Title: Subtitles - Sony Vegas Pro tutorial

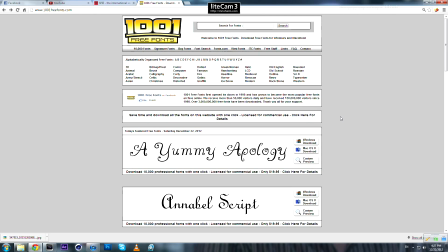(0:08)
Hey guys, what's up? It's me, loosecontroi, and today I'm gonna show you how to add subtitles to your video.
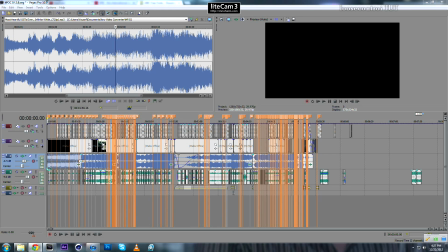(0:16)
Why we need to add subtitles? Because sometimes your audience does not speak the language that is being spoken in your video,
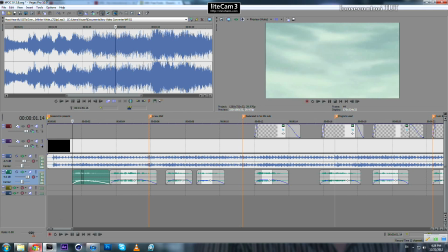(0:26)
so you will have to add some subtitles. Okay, now the first step is you need to find a good font.
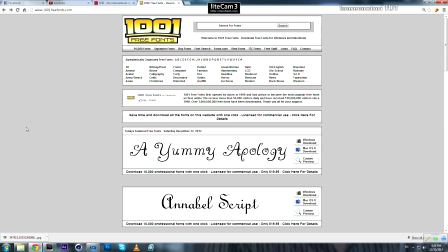(0:33)
You need something unique, you need something that no one have used before. If you go to this website 100freefonts.com, you can find many free fonts and you can use them freely. In my case, I have the handwriting type of fonts.
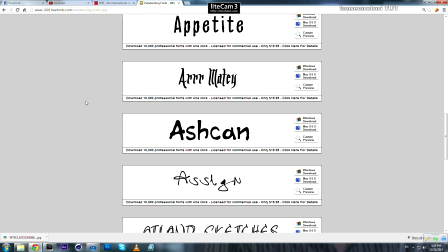(0:49)
In my opinion, there is one criteria that you must focus on, which is that your font must be easy to read.
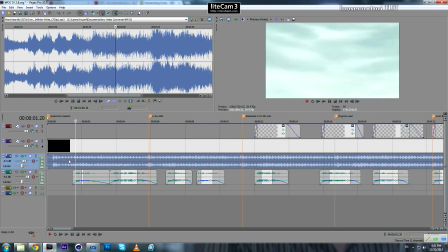(0:57)
Let's go to any project. You have some audio, you have the song, you have some audio, you want to add subtitles to your audio.
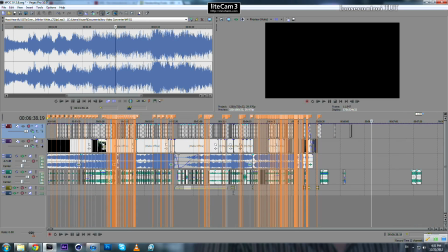(1:06)
First, you need to have a video track which is only for your subtitles. I have this one here. If you go after your project, after your video is done, and click add, right click,
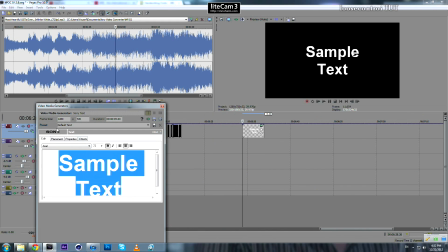(1:19)
insert text media, you will add a text media to your project, and let's call it sample. Select it all, press Ctrl A, and change the font size to about 24,
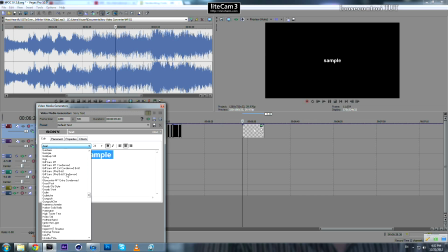(1:33)
whatever you like font you want to use. When you install any font, it will be added here automatically, so just use anyone you like. Let's say this one.
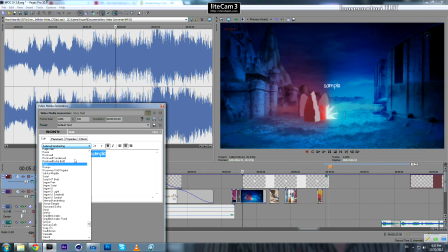(1:47)
Each font got its own size, meaning to say if I change the font, maybe it will look bigger, though the font size is supposed to be the same. So this is too small. It's increase it to 28.
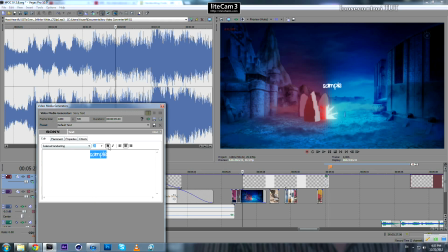(2:01)
Okay, I prefer to keep it bold. And now you need to draw outline. No, that's not what we're looking for. If you change the color of your outline to black and take the feather down,
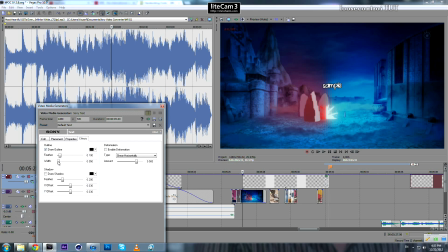(2:21)
or not the feather, the width to about, or whatever you like. And this is quite important. Why?
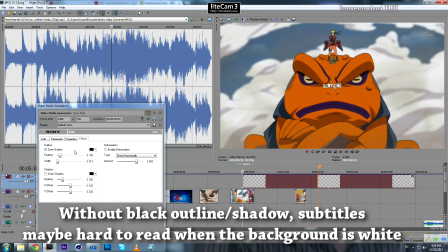(2:32)
Because if you have bright footage and you are using white font, you will not be able to read what's written. This outline makes it easier to read. So we are done with the first step. And one more thing, if you come here to text media duration, change it to about whatever big number it is.
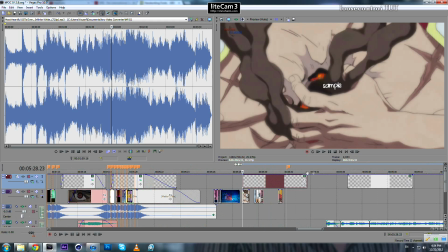(2:52)
20 is enough. And now we need to place our text, because we don't want it to be in the middle of our video.
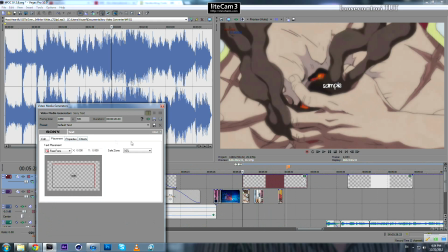(3:00)
We go to placement, don't change the value of the X, just change the value of the Y. Let's say positive
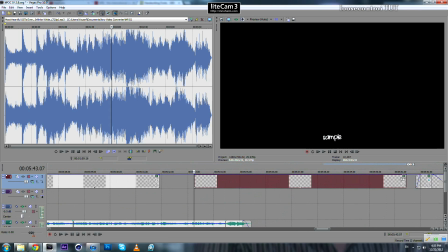(3:13)
0.8. okay, I think it's good enough. And now extend your text to about as much as you like. Let's say in my case I extend it to 8.5 seconds. Then we go to the event crop pan tool. Now we are in the event crop pan tool.
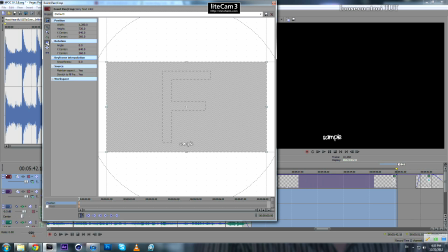(3:32)
Make sure turn this one off, keep this one lock aspect ratio, keep it on, and go to the last keyframe. And now what we have to do, go to this top middle node,
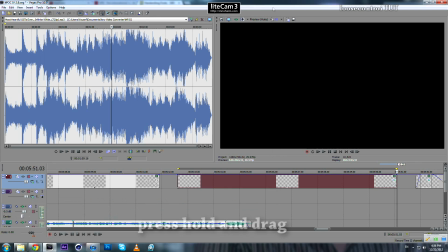(3:47)
bring it down, and that's it. Now what's happening is our font is getting bigger. It's like we are zooming in our font, which makes it look a little more, you can say, dynamic.
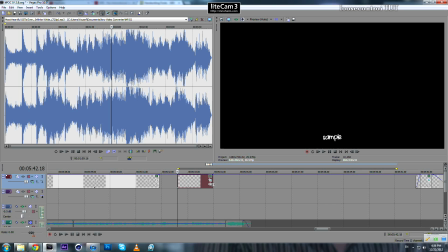(4:02)
Now let's take it back to small duration, and now we need it to fade out whatever value you want.